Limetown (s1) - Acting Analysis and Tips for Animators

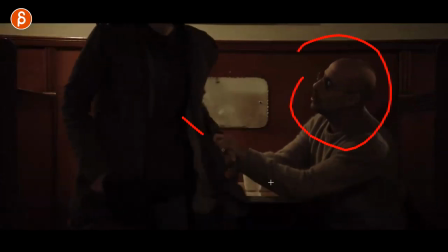is but i thought that's kind of cool you have a your acting bits and the the animation thing of that's complicated with the setup and constraints and you know the power and all that stuff of of holding and restraints and all that from an animation but that's kind of cool and on top
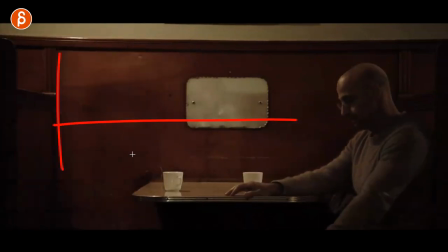of that you have the added thing of the set and the environment whoever is around that will force a certain behavior in that character because they don't want to be seen as whatever it is xyz so i thought that whole kind of setup was neat and lastly something totally different i am big
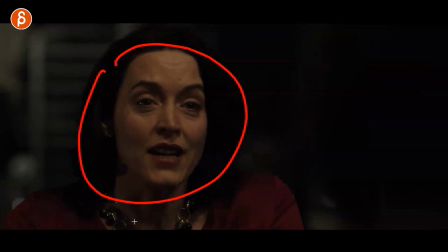fan i don't even know who this actress is i need to look her up on imdb because i'm a big fan of how she is in the scene and the thing is that she tells her something right and she goes no and i love this right there and it's basically this this is
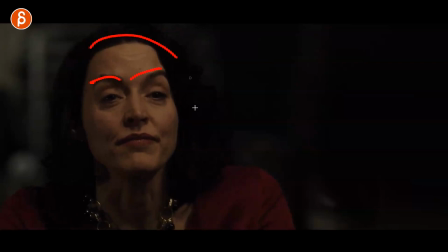her state of mind right eyebrows up and like yeah no this is not gonna happen but she has that she has that look in that with the eyebrows happening already
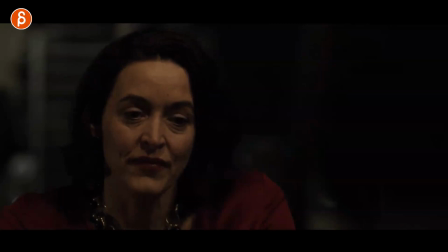here look at this and it's like this long anticipation where you have mouth opening that facial shape is already there and it carries over all the way into this and this is almost like with the nod the the affirmation the confirmation of yeah that's what i really want
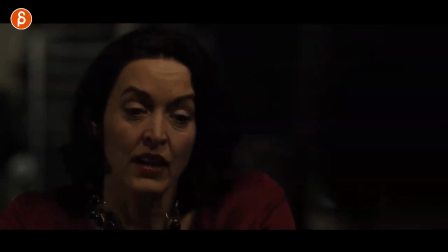to tell you but mentally it feels like she's already there she's already there by doing this and i like that because it's the thing of you don't have to do your lip sync and your facial shapes and your jaw whatever you have when the lip sync starts it's totally okay to anticipate a later emotion or later words way ahead so like the classic example of someone saying no is you don't have to do no you can do no where you mentally the character is already saying it it's already in that face and everything going and then you say no and then you do the actual lip sync of being in sync with the audio but i thought that's kind of cool that's a cool example of how far you can push this and do something where it's a more interesting beginning to than the actual setup or delivery of the line and kind of add something a bit more interesting to your performance speaking Speaking of interesting, with my little segway that I'm trying to get in there, if you think that is interesting to you and you want to apply all this to your shots, all those examples with sets and lip sync and whatever you have there, you think that's cool, I want to put that in my shot and maybe I need help, here I am arrogantly saying that I do have workshops so if you're going to work with me and I can help you with your shots, link in the description you have all the information about my workshop so you can sign up at any time and we can work together on your shots to make them even more awesome. Speaking of awesome, if you're still watching until the very end, you are awesome, I appreciate this thank you so much and as always if you feel like that's cool and you want to be more up to it on my uploads hit the subscribe button hit that bell button as well so you get all notifications for all of my uploads and that is it from me thank you so much like and subscribe you know that whole thing but thank you for potentially considering that and i will see you in my next clip